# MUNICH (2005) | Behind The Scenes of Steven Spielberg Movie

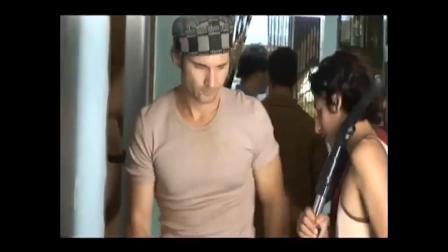(4:10)
There were moments that we were shooting where I knew, based on research, that what we were doing was totally real.
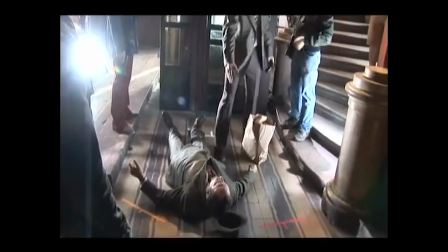(4:18)
And the set would always feel different that day. And, you know, it was odd. You would meet the actor who was playing the character that your character was about to kill, and you'll be having a great conversation and really enjoying each other's company.
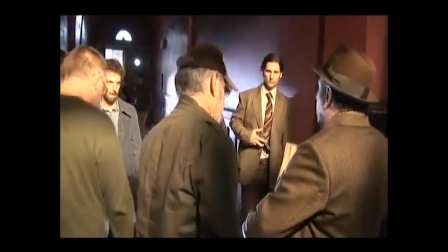(4:34)
I would always, it sounds like a joke but it's not,
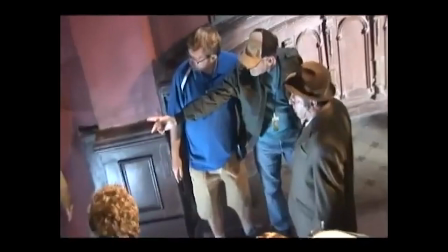(4:37)
I would always make a point of really wanting to meet and get to know the person I was about to kill as an actor and as a character.
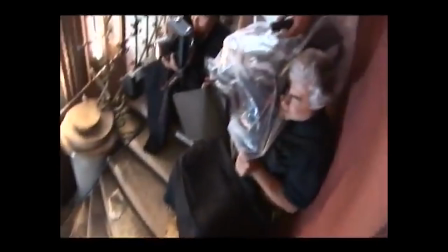(4:44)
And it's always a weird feeling, it definitely is and it has a very big effect.
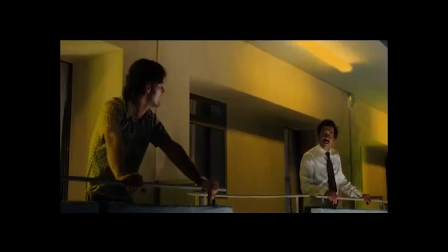(4:51)
And then there are some really incredible moments. The scene between myself and Val Chia on the balcony was really, really haunting, even just as an actor to do.
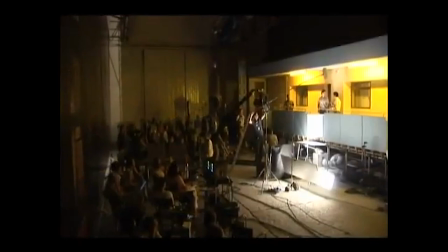(5:03)
You know, I remember when I read it, I remember thinking, oh, my God, imagine being out on that balcony and talking to this person whom you're about to blow up.
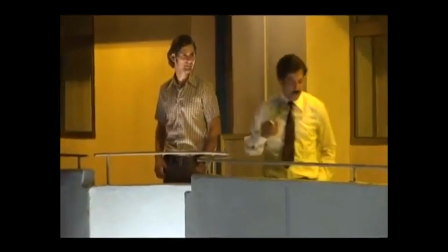(5:11)
Well, to shoot it is equally as, you know, disturbing and weird.
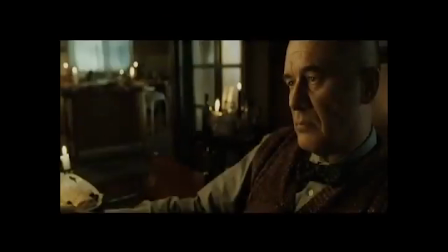(5:16)
But I think one of the most beautiful deaths in the film is the death of Hans and we shot
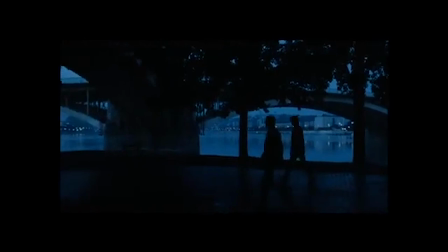(5:22)
that in Budapest on the Danube there and as we're approaching his body and we don't know that he's yet dead,
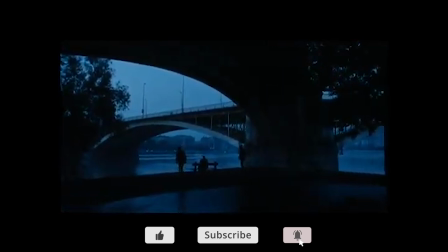(5:29)
the lights go out on the bridge and on the river
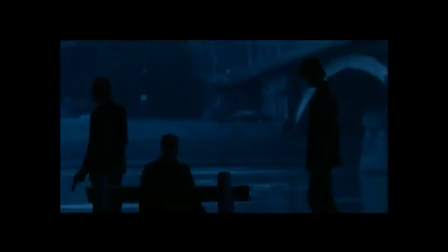(5:34)
which was completely unplanned as it was approaching sun up.
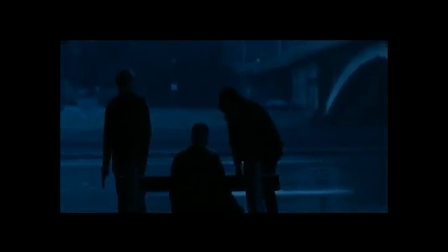(5:39)
It actually adds to the scene, it's really kind of, I remember it was spooky when we did it, but it's such an incredibly powerful visual of him sitting there like a statue, It's like something you'd see in Central Park. And then you just have the two characters sit down next to him in that shot of the three of them from behind. I mean, that to me was one of the most moving parts of the film.
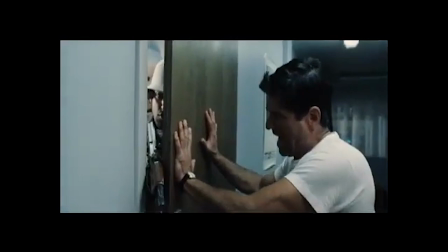I initially did not want to recreate the Munich event. I wanted to just rely on the existing documentary footage.
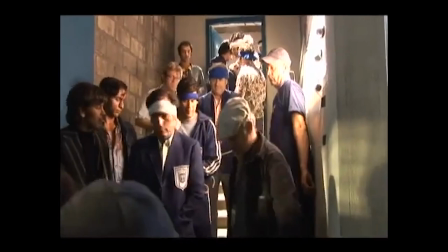(6:11)
But then I felt that there needed to certainly be a constant reminder of what this story is hinging on, lest we forget.
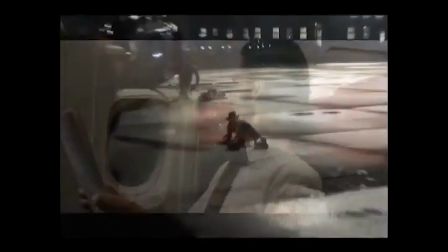(6:20)
So for me it was very, very important to continue to remind the audience and these characters.
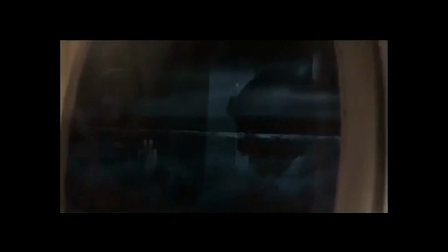(6:28)
Because especially Avner, who sort of replays the experience several times throughout the course of the story.
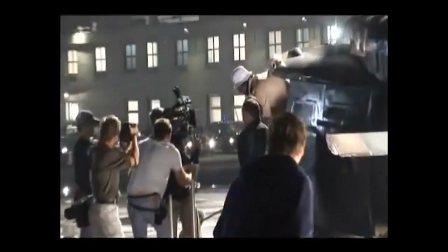(6:36)
We realized we were getting close to the day that we were going to start filming the Munich Games massacre.
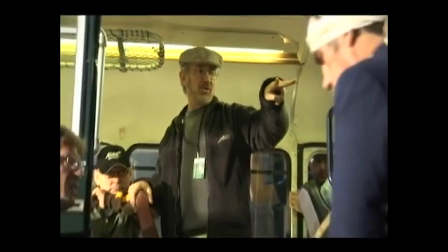(6:42)
And it was like suddenly switching gears and making a new movie. It was really hard to film. but it was also really transformative for everybody.
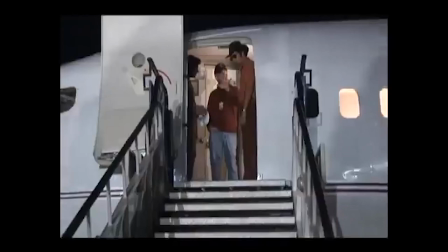(6:50)
We all felt that there was something tremendously significant that we were doing and that in a certain sense,
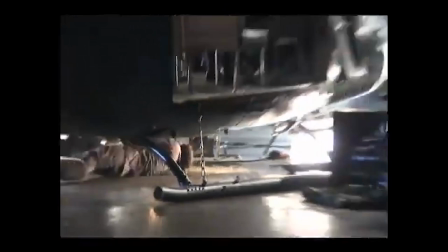(6:55)
after filming a huge part of the film, we were now making the heart of the movie.
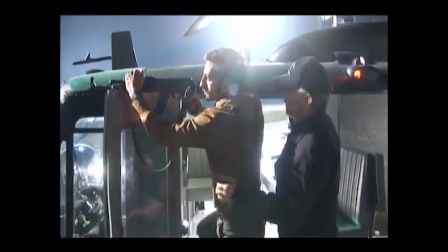(7:03)
I think there was a little uncomfortableness at the beginning, especially the fears of the actors playing Arabs. They didn't want to be seen as people who actually felt the same way that the characters that they were portraying. But pretty quickly we just became very comfortable with each other and that first week of rehearsal was just a lot of
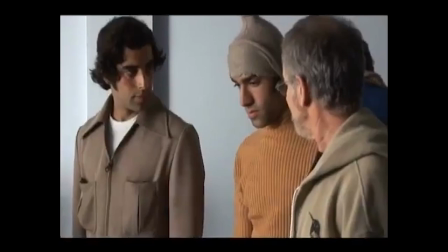(7:20)
talking and a lot of everyone just trying to sense out everybody else and trying to get a good sense of the story. What's very powerful for me was that one of the actors that portrayed
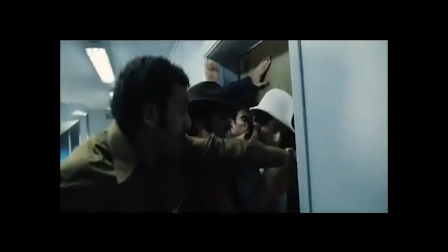(7:31)
one of the Olympians that got murdered was an actual son.
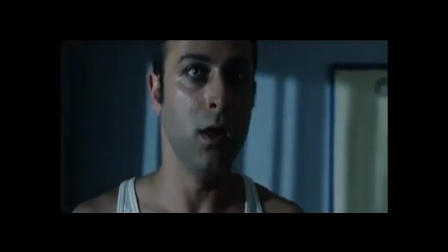(7:36)
Guri Weinberg played Moshe Weinberg, one of the coaches.
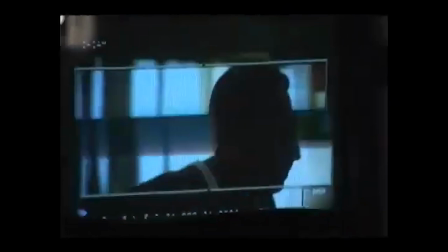(7:40)
The idea of actually walking through the footsteps of my dad and what he went through was so intriguing to me.
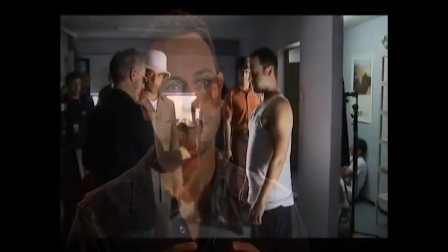(7:48)
Because, you know, when you hear the stories, it's all about tidbits. So it doesn't all make sense.
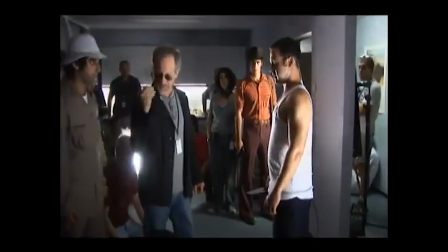(7:53)
So when you walk through it, it sort of makes everything real, you know?
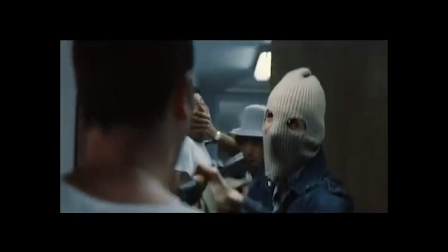(7:59)
And I really understood exactly what he went through as much as I could, you know. He's the bravest person on this film, and he and we connected because I lost my father at the age of nine by gunfire.
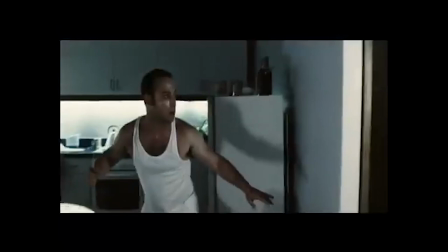(8:15)
And so I connected with Guri right away.